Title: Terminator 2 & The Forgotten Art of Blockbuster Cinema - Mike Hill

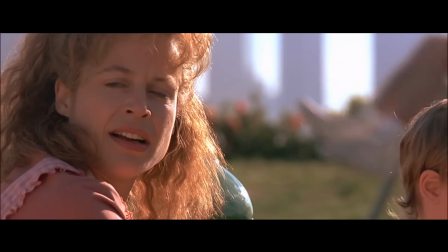[49:30]
And then when she wakes up from this, having seen the entire playground of children get burned by Skynet,
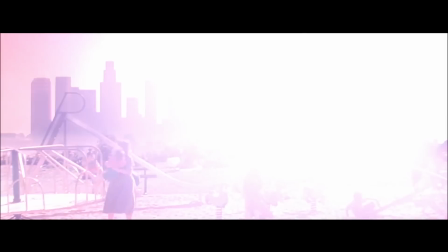[49:37]
she then decides that she's going to take action and leave John to be protected by
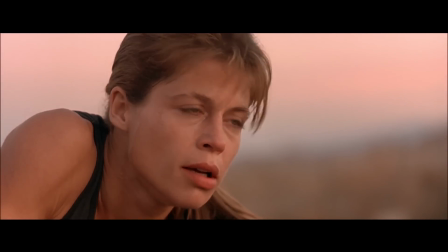[49:41]
the Terminator and sacrifice herself to stop the end of the world. So in that act,
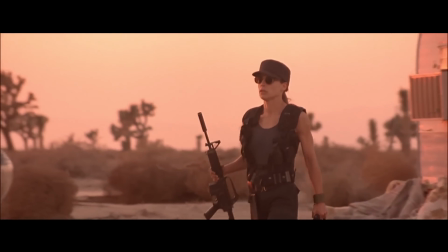[49:47]
she becomes effectively a Terminator. And in doing so, we've got the glasses return as a motif.
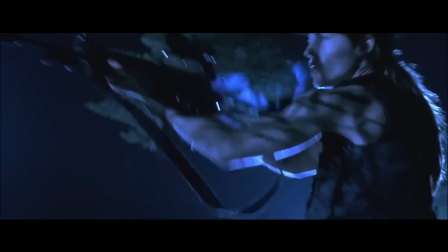[49:52]
She's now looking like a Terminator. She drives like a Terminator. And she goes to go and find Dyson, and she tries to kill a human being.
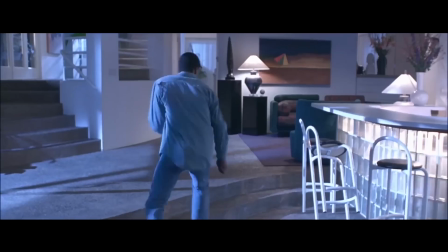[49:59]
And the whole point of this situation is that she is now exactly what the Terminator was in the first film trying to kill her.
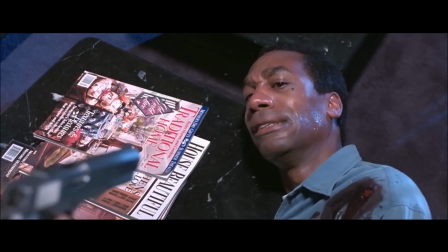[50:07]
She's killing a man for something he's never done. Now, she realizes this halfway through the scene.
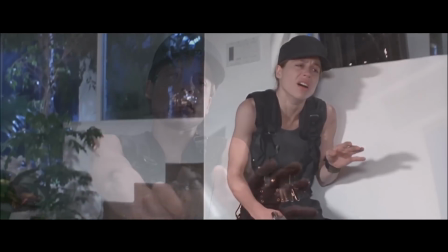[50:12]
Dyson is basically saying, what have I done?
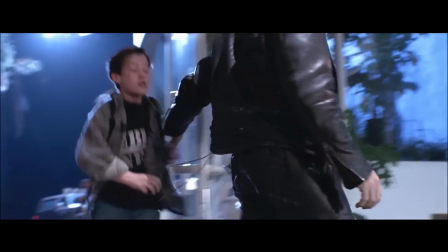[50:14]
And she descends and realizes what she's become, at which point John, future savior, salvation, turns up, and this is the threshold scene.
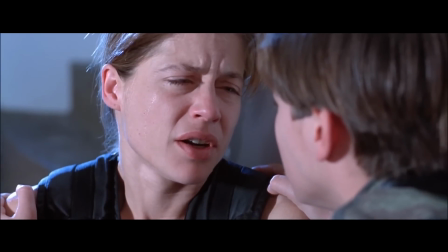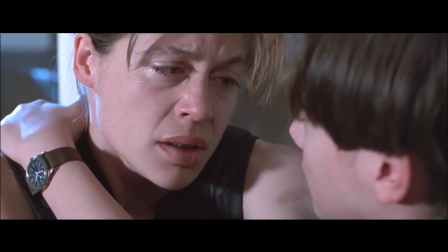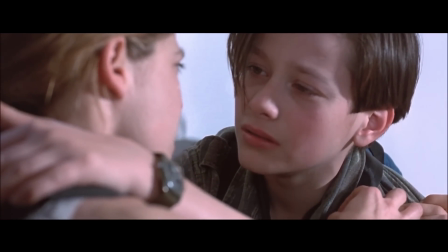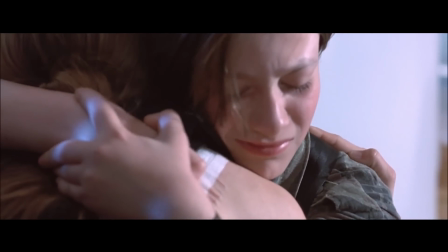Now, at this point, when John comes to stop her, she realizes for the first time in her entire life why John is the future savior, because he wouldn't let a single man get killed.
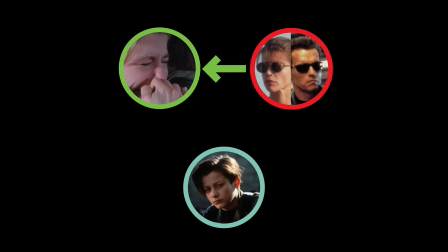[50:58]
And in that moment, she has what's known in mythology as atonement. She has atonement with the sun. So she then moves over to the mother archetype and leaves the big butch assassin father archetype.
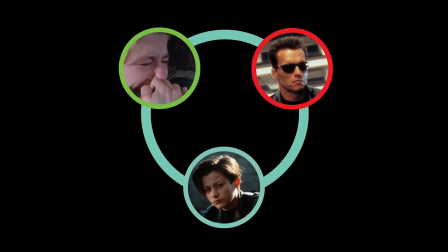[51:10]
And then we know that this has happened because of costume.
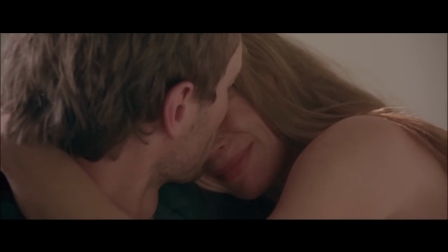[51:13]
John's father, Kyle, from the first film, always wears the same jacket, the same overcoat, which you see there.
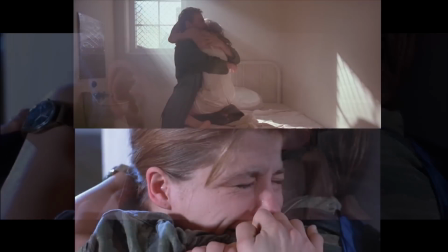[51:20]
And when she has atonement with John, she hugs the same way she hugs Kyle. And then after she's come to terms with motherhood, the next scene where they go to Cyberdyne,
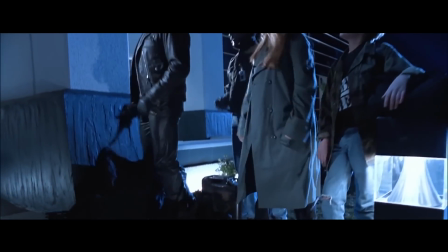[51:28]
she is wearing the jacket of the father archetype.
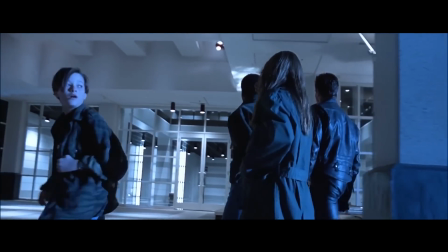[51:33]
John has now become a man. All that Kyle and Sarah ever wanted to do was get John through childhood.
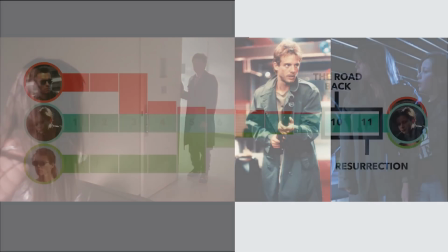[51:39]
That was their goal. Once again, it's all unconscious, but your brain sees it. So we're now going to go through to the road back and to the resurrection section.
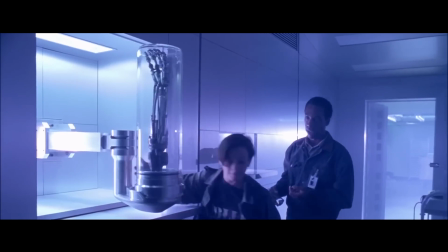[51:48]
So the road back, effectively, they go to Cyberdyne and they destroy all potential of Skynet ever existing.
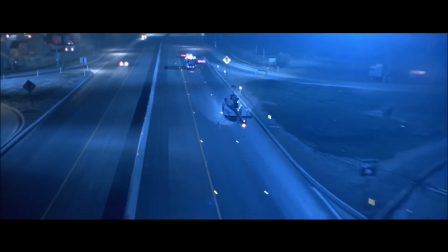[51:57]
They destroy the hand that tried to kill Sarah in the first film. They hijack an authority vehicle.
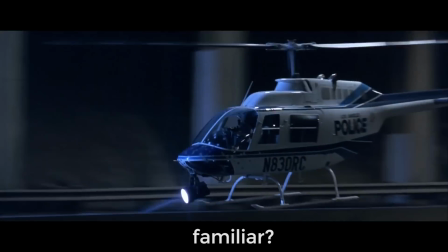[52:02]
They make a run to try and get away from the T-1000, hence the road back.
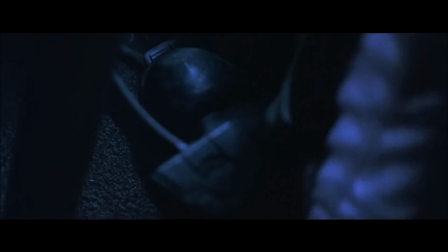[52:07]
And then in this sequence, the SWAT van, the tire bursts, it collapses,
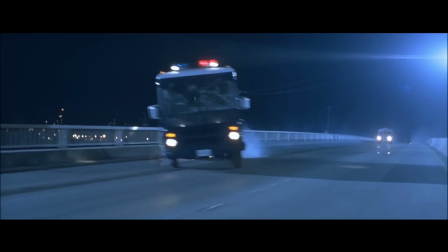[52:11]
and they have to change from an authority vehicle to another vehicle in order to get away.
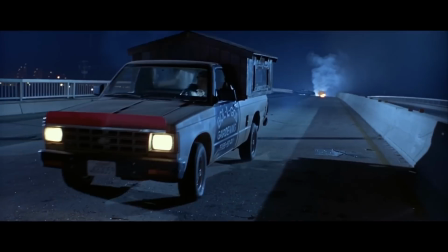[52:17]
And you're going to see the vehicle that James Cameron incidentally has come up behind their crashed SWAT van.
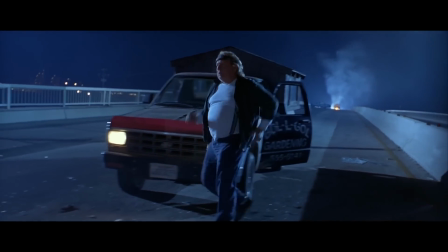[52:23]
Now, if you need to sell the idea that these guys are evolving into a family unit, what vehicle do you give them?
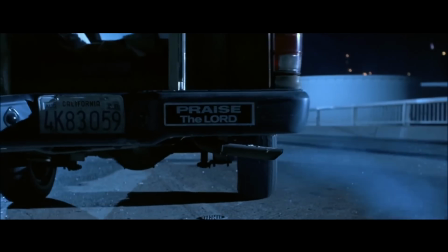[52:29]
Because that's not a common vehicle. That's not, oh yeah, we're flicking through the auto trader, that will do for the film.
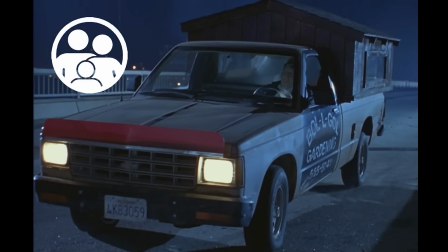[52:35]
This has been selected explicitly because it sells the associations of warmth and homemade and family.
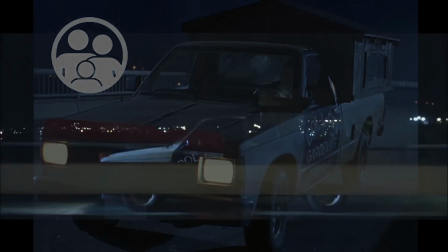[52:41]
There's a bed in the back, and they all sit in it like a little family. John's in the middle, father driving, Sarah's in the passenger seat.
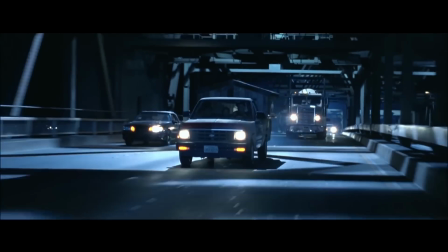[52:48]
This is all familiar social relationships being told in a weird context.
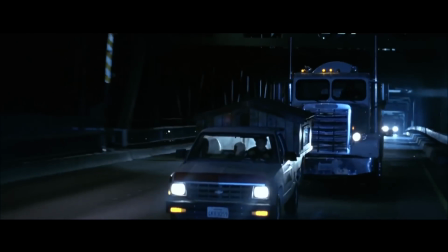[52:53]
It foreshadows what's about to happen.
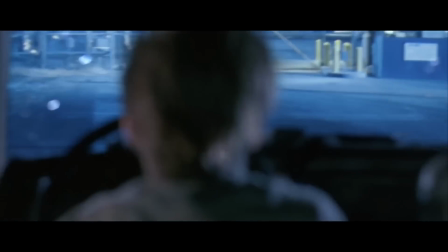[52:55]
They're never going to be a family. And now watch what happens as their little truck crushes into the foundry where the climax of the film is going to happen.
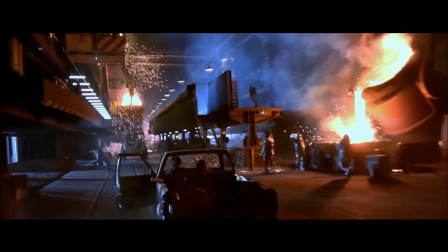[53:03]
Just watch and notice what they crash into and what it means to your unconscious.
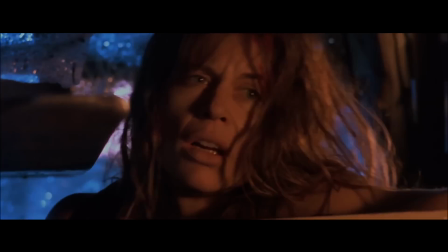[53:12]
The reason that they crash into a big spike is because Cameron is never letting you forget that the primary antagonist, the reason that they're having any crash at all, is the T-1000. If they just crash into a wall, it's completely theatrically dead.
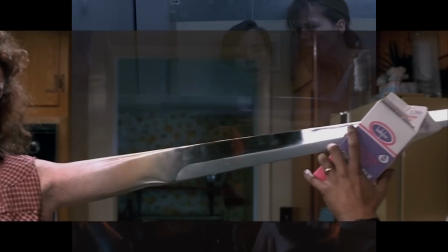[53:26]
But if they crash into an object which has all of the primary qualities of the antagonist,
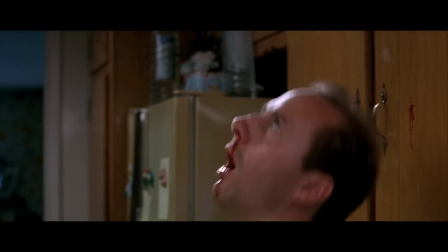[53:31]
then we remember what is separating these two characters, what is potentially killing them.
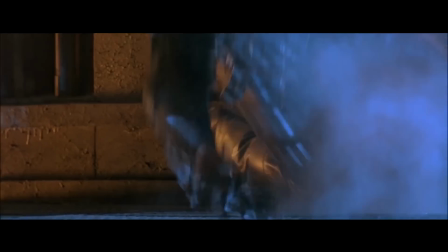[53:36]
We then go to the build-up, where basically Terminator gets his head smashed in, and there's, as with mythology, there's basically a death.
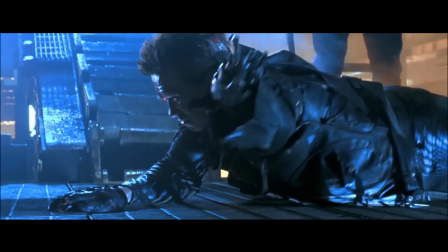[53:44]
In the case, it was Obi-Wan Kenobi before, but in this case, the Terminator is basically being pulverized.
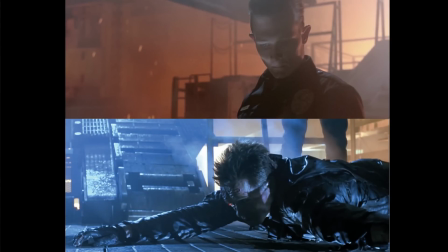[53:50]
And you'll even notice that even this simple scene, even the dualistic nature of the framing, above and below, Terminator on the ground, lit in blue, and then when we look up, the T-1000 is red. And every single shot in the foundry scene always maintains this relationship. The Terminator dies, and then he becomes resurrected at the last possible minute, and then he's going to move on, and he's going to basically save the day.
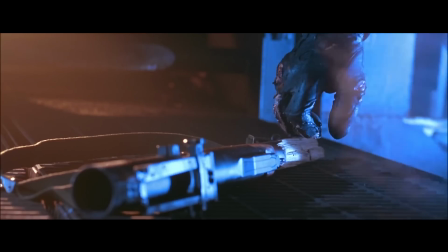[54:16]
So we're now going to go through the last action scene. I'm going to wrap up. I'm really sorry if this is like, if you don't like Terminator, this must have been the worst use of your time.
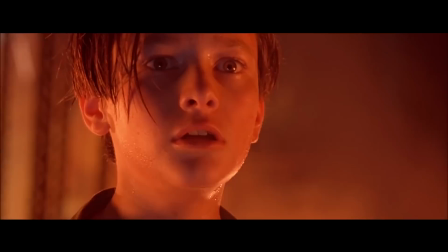[54:26] Wait, John.
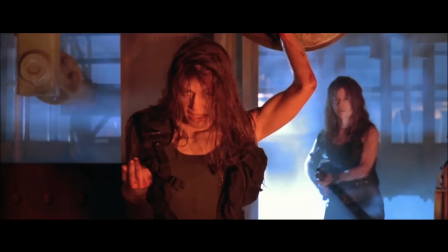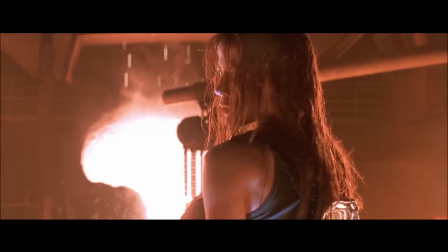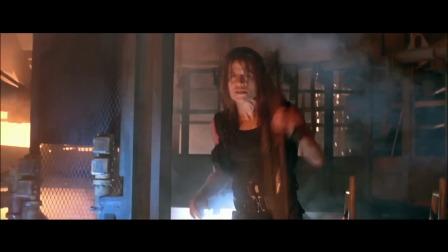[54:40] John. Shoot!
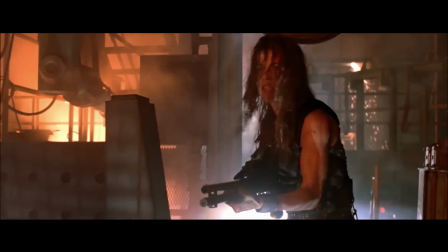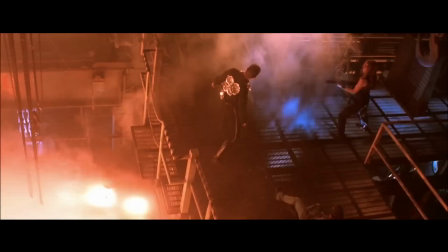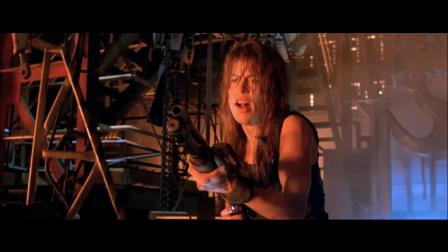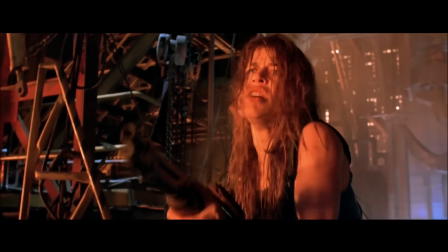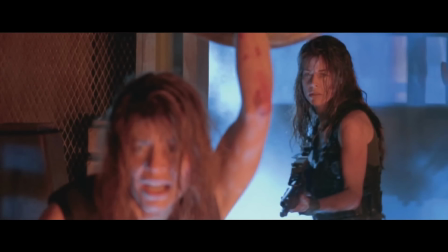[55:09]
So once again, red, foreground, T-1000. Blue, background, Sarah. Left and right, as always, the T-1000 always features on the left in any conflict.
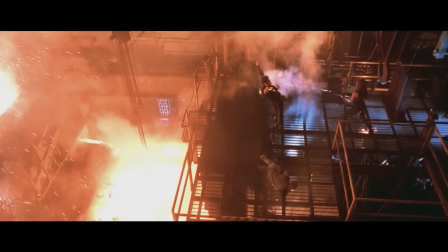[55:19]
And he's always on the left, and red here as he's about to descend into the pit of judgment, hence Terminator 2, Judgment Day. And on the right, we have uplit blue as Sarah basically is now, for the first time in the film, truly empowered to protect John. And in the next scene, you're going to see Sarah and the Terminator working together as a family unit.
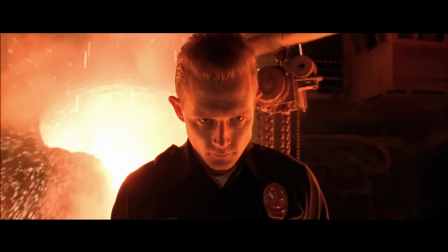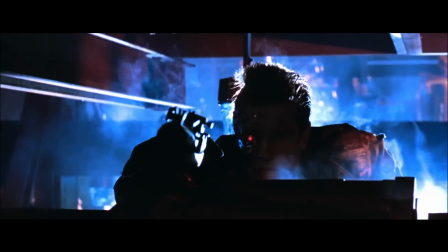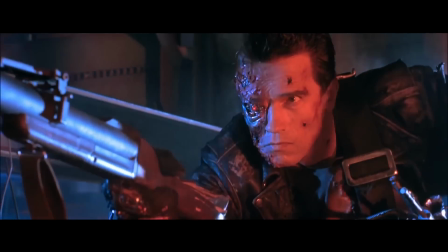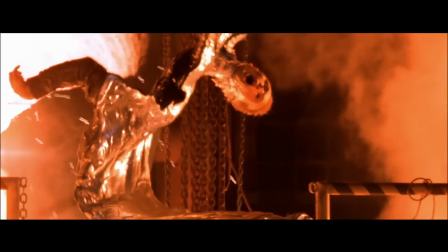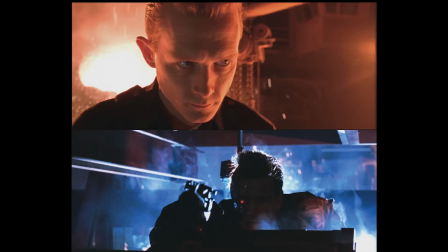[56:10]
Blue. And if you're paying attention, you'll notice that it's exactly the same scenario as the previous two conflicts.
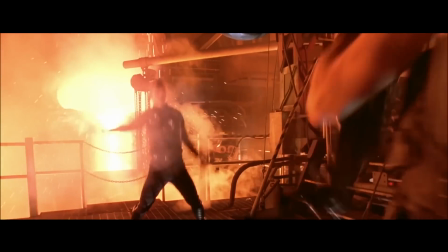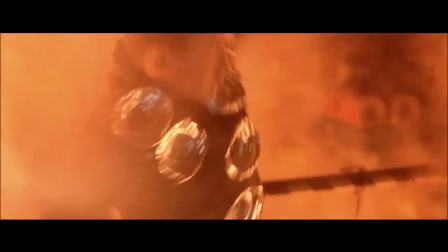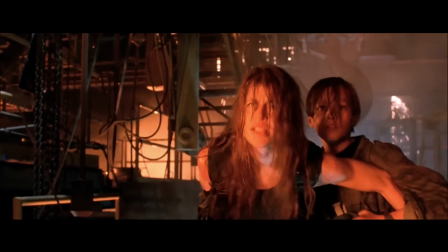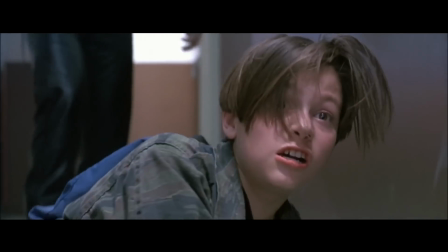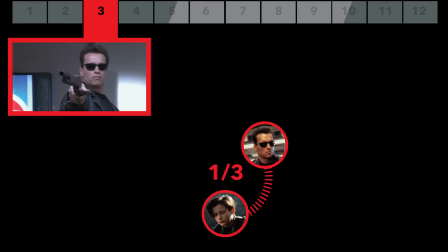[57:11]
Exactly the same scene architecture, because there are three action sequences that represent three relationships. In the first action sequence, John and the father. In the second, Sarah is introduced and its new relationships coming into the fold.
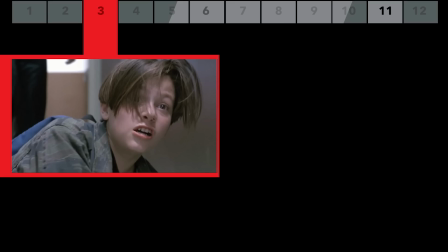[57:26]
And by the third scene, all three relationships are mended. At the beginning, John is screaming, and at the end, he's reunited with the mother figure.
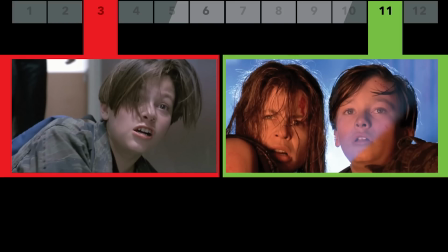[57:34]
This is all archetypal transformations.
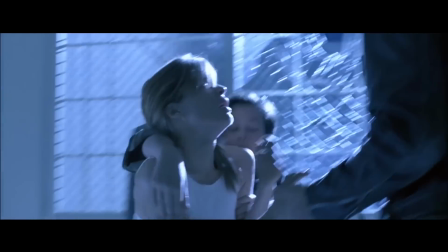[57:37]
The first scene in the movie where Sarah interacts with the father archetype, with the Terminator, is hand contact and she's terrified, and by the end it's a handshake of mutual respect.